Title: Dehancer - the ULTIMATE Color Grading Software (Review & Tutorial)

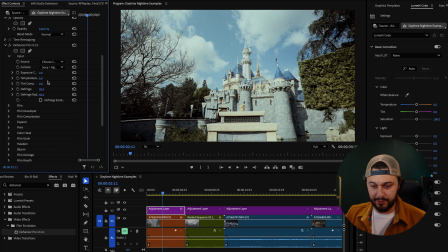(4:07)
Now in here, you have some basic exposure compensation stuff, some basic color temperature, tint compensation, green or magenta, fringing, all that stuff's good. So that's it for input. Pretty simple, nothing crazy. Let's go ahead and move down to the film tab.
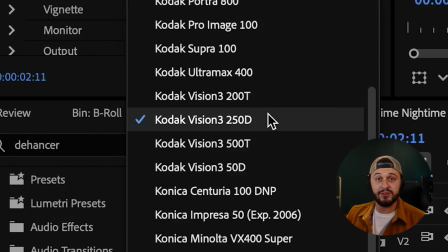(4:23)
Now, automatically, it'll put you on Kodak Vision 3 250D, and I've kind of found that's my favorite anyway.
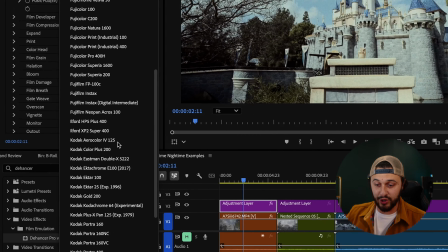(4:30)
So it's great that that's the base one they start you on. Of course, if you look, there are countless options.
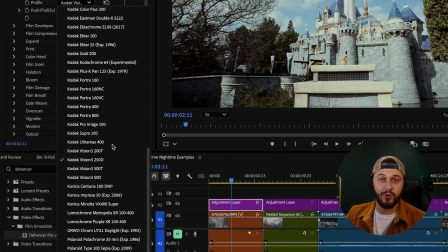(4:37)
I mean, there's so many. It's almost overwhelming. So play with it. Find one that you really like.
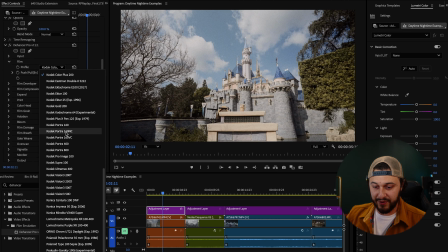(4:42)
It's insane. Color Plus, which I love Color Plus. All of it's really good. But for now, I want to go ahead and just stick with Kodak Vision 3 250D. And you can push or pull the values, which is kind of cool. Basically makes it less punchy it's almost like a contrast dial.
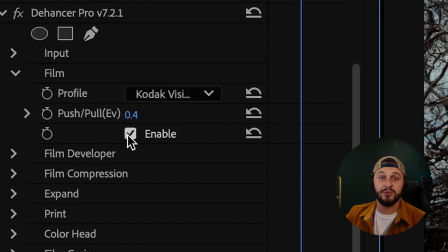(4:57)
And then this button, enable, is going to be on a lot of the tabs, and that will just enable the effect. So a lot of them are actually defaulted off. So if you're scrubbing through things and you're like, why isn't it working? Hit the enable button.
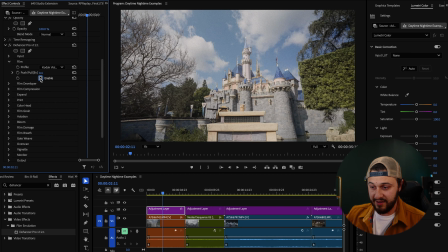(5:08)
So check this out. Boom, without it. Boom, with it. Without it, with it. Let's move on. So the film developer tab is, again, you're running through contrast, things like that. But notice how I'm playing with this slider and nothing is happening. Guess why? Boop. You have to enable it. And then the gamma, to me, doesn't do too much to my eyes.
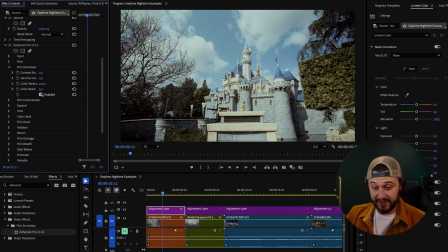(5:28)
Same with the color separation. But that being said, color boost, super useful. It's basically just saturation. So we're going to take the color boost. And if you look, like, that's like ultra max. It's like, whoa, it's too much. Okay. I think somewhere around like 40-ish.
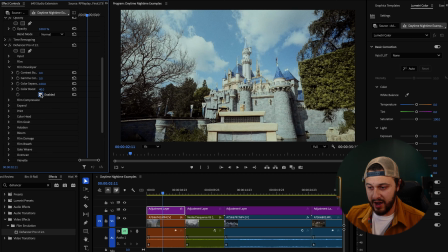(5:44)
So let's check this. Off, on. And that just honestly adds that like little bit of color. Makes the scene feel like it has, you know, some blush. So that's it for film developer. We can move down to the film compression tab. Same thing, hit enable so you don't wonder why nothing's working.
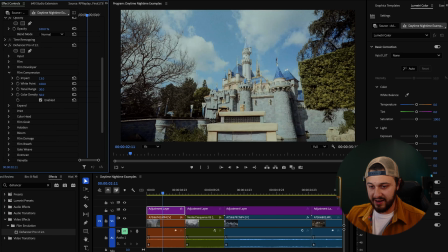(6:03)
Impact is basically changing the white values, and I'm kind of a fan of it being a little bit lower, if I'm being honest.
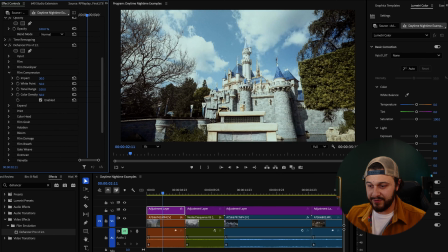(6:11)
That way the white still has some punch to it. Tonal range. This one feels like it just kind of pulls the color out, so I don't really play with it all that much. Color density, same thing. It's almost like more like a vibrance, but less.
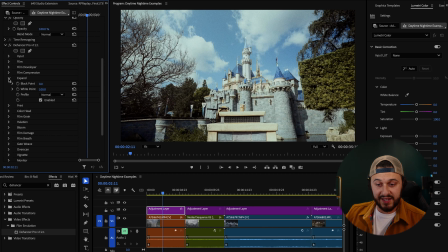(6:25)
Anyways, that's film compression. Now we move on to the expand tab, which this is great. I always like adjusting the black point because it can make an image so punchy or so flat. But again, I really like the contrast we have set right now for this particular scene, so I'm okay with it.
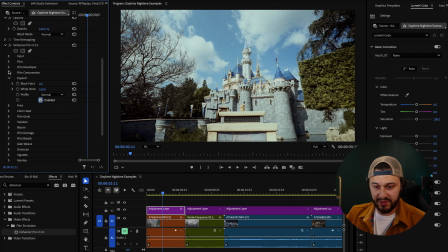(6:42)
White point, bad. We're good there in the expand. Print, this is an important tab.
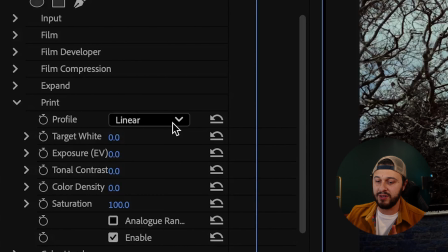(6:48)
So the print tab is automatically set to linear. Now, if you're shooting in Rec 709, that's honestly a pretty good place to start.
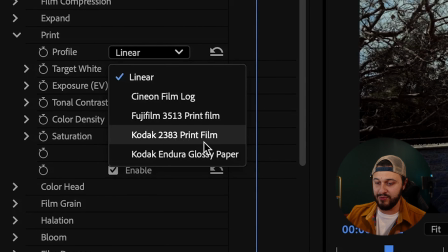(6:56)
Linear is great. I like to switch it over to the Kodak 2383 print film because it's beautiful.
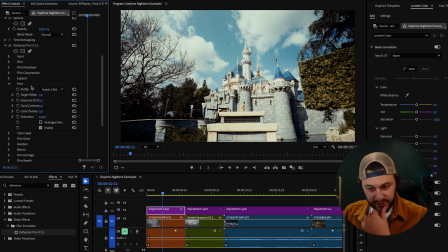(7:05)
All right, onwards and upwards. So we are going to play with all of our target white in here. This is kind of nice. This is just better setting your white balance, honestly. You can play exposure compensation, all this stuff, which like, too bright.
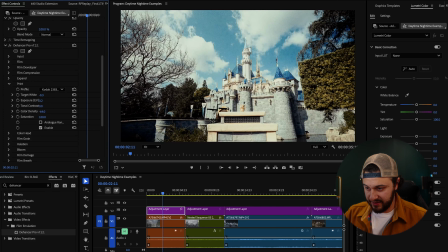(7:19)
Contrast, I'm okay. Color density, I honestly think we're fine. The only thing it really does is play with the blues in this sky. And you know what? No, I lied to you. We're not fine. I'm going to play with it. We're going to go 30. Yeah, 30. Saturation, same thing. You know, make it black and white.
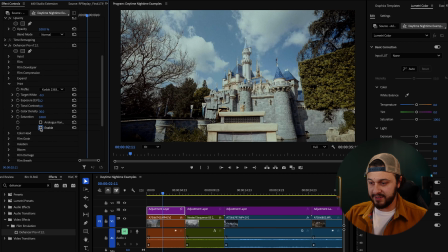(7:35)
Make it not black and white. So I'm going to go ahead and show you guys. This is with print off and print on.
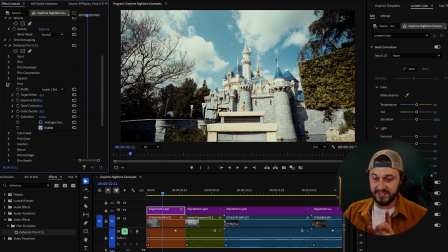(7:40)
Pretty big difference. This is a really, really important tab. Then moving on to the color head. This is for like the people who want to get like real into it. Me personally, I haven't played around much with this because I don't like tinkering too much. I don't know. You play with yellow, blue, magenta, green, cyan, reds. It's a cool tab.
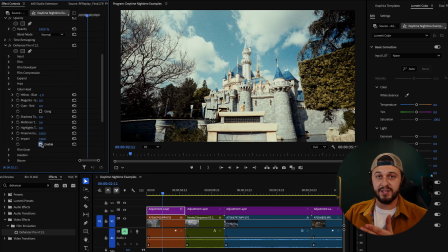(8:00)
I think this is a really important tab if you particularly want to get a very specific look, or if like one of the film emulations that they have doesn't feel like it quite nailed it. This is where you can start leaning into making it your own.